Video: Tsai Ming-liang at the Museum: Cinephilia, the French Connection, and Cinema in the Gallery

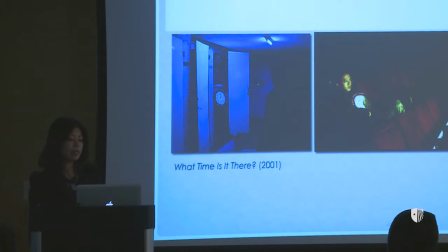[24:34]
So for a cinephile like Tsai, it is no surprise that the recurring theme of his films is the movie theater. In this example here, what time is it there? You have Lee Kang-shen, who plays a street vendor selling watches,
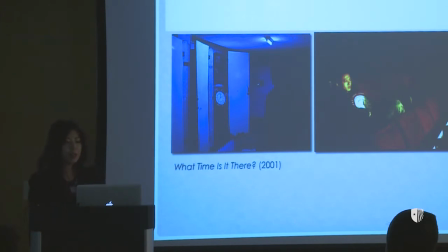[24:52]
and he meets a girl who tells him that she's going to Paris. So from that moment on, his character, bizarrely throughout the film, began to reset every clock that he sees into Paris time.
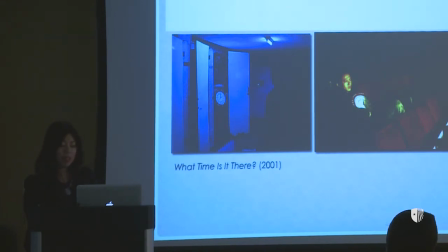[25:11]
So in this particular scene, Lee Kang-shen wanders into an old movie theater, steals a clock from the corridor and sneaks into the auditorium where he attempts to reset the clock but in his
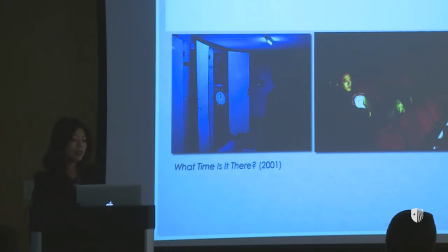[25:25]
scheme is sabotaged by a jumping man who follows him into the man who follows him into the theater and snatches the clock away from him so when the constant chases after him to the men's bathroom he finds this strange man standing half-naked in an open stall
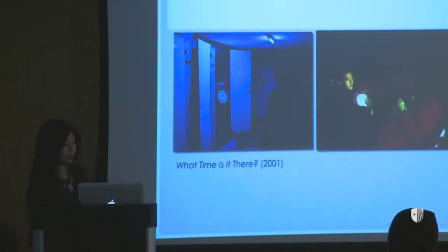[25:45]
if you can see in an image to the left with the stolen oversized clock covering his crotch area.
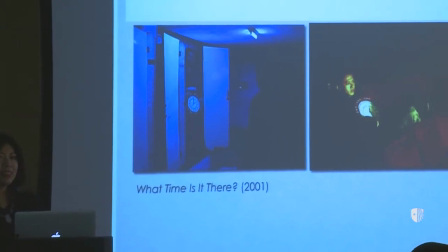[25:57]
In the film you actually see that the clock hands actually moves and flickers a little bit as if symbolizing this man's erection.
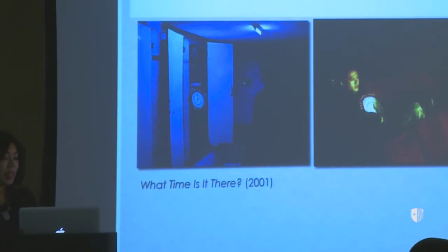[26:08]
So what I would call this querying of time is also Tsai's humorous way
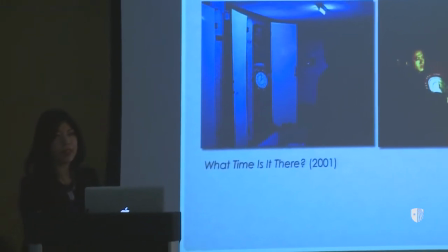[26:14]
to reflect an anxiety about the modernity gap between east and west, in this case between Paris and Taipei. The intersection of time and the movie theater is further explored in his next film Goodbye Dragon Inn. This film consists many long takes of corridors, dark rooms, and bathroom stalls, and the later demolished Fu He Grand Theater,
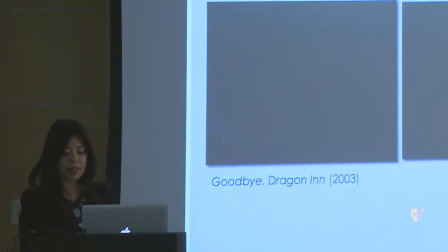[26:42]
which is the same movie theater scene and film that I've just shown.
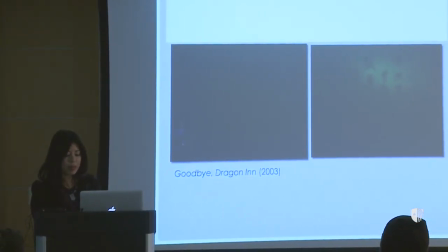[26:49]
The opening scenes of Goodbye Dragon Inn, like the title,
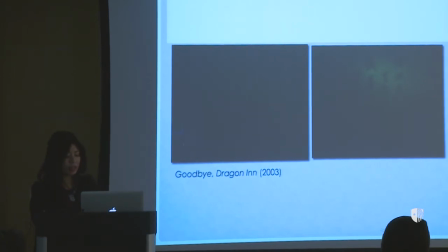[26:54]
literally pays homage to a classic Chinese who shot film King Hu's Dragon Inn alternating between the screen and audience the projection of King Hu's film runs through the full length
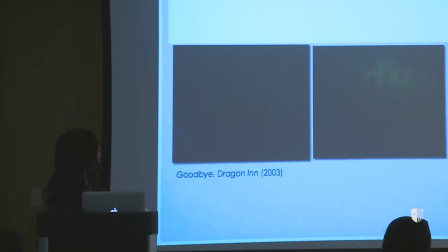[27:09]
of Goodbye Dragon Inn I certainly apologize for the quality of the image originally an image will show this woman who opens up the door you see a very large theater
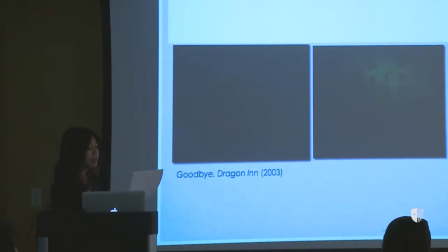[27:25]
movie screen showing King Hu's Dragon Inn and an image to the right. You can actually see in the movie, Tami Nam's head. So he was sitting actually among the audiences watching the film, in the film.
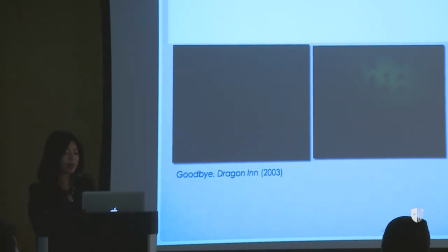[27:43]
So he met a King scene in his own film. So this film, intersecting martial arts films in Goodbye Dragon Inn, this film is really saying goodbye to the golden age of Taiwanese cinema. However, the mere citation of King Hu's film is not enough to unravel the complexity in cinematic expressions. This film is also about the layering of screen times in history between the golden age of Chinese cinema that's made in 1967 and between the time the cinematic time in the film 2003 when the film was shot.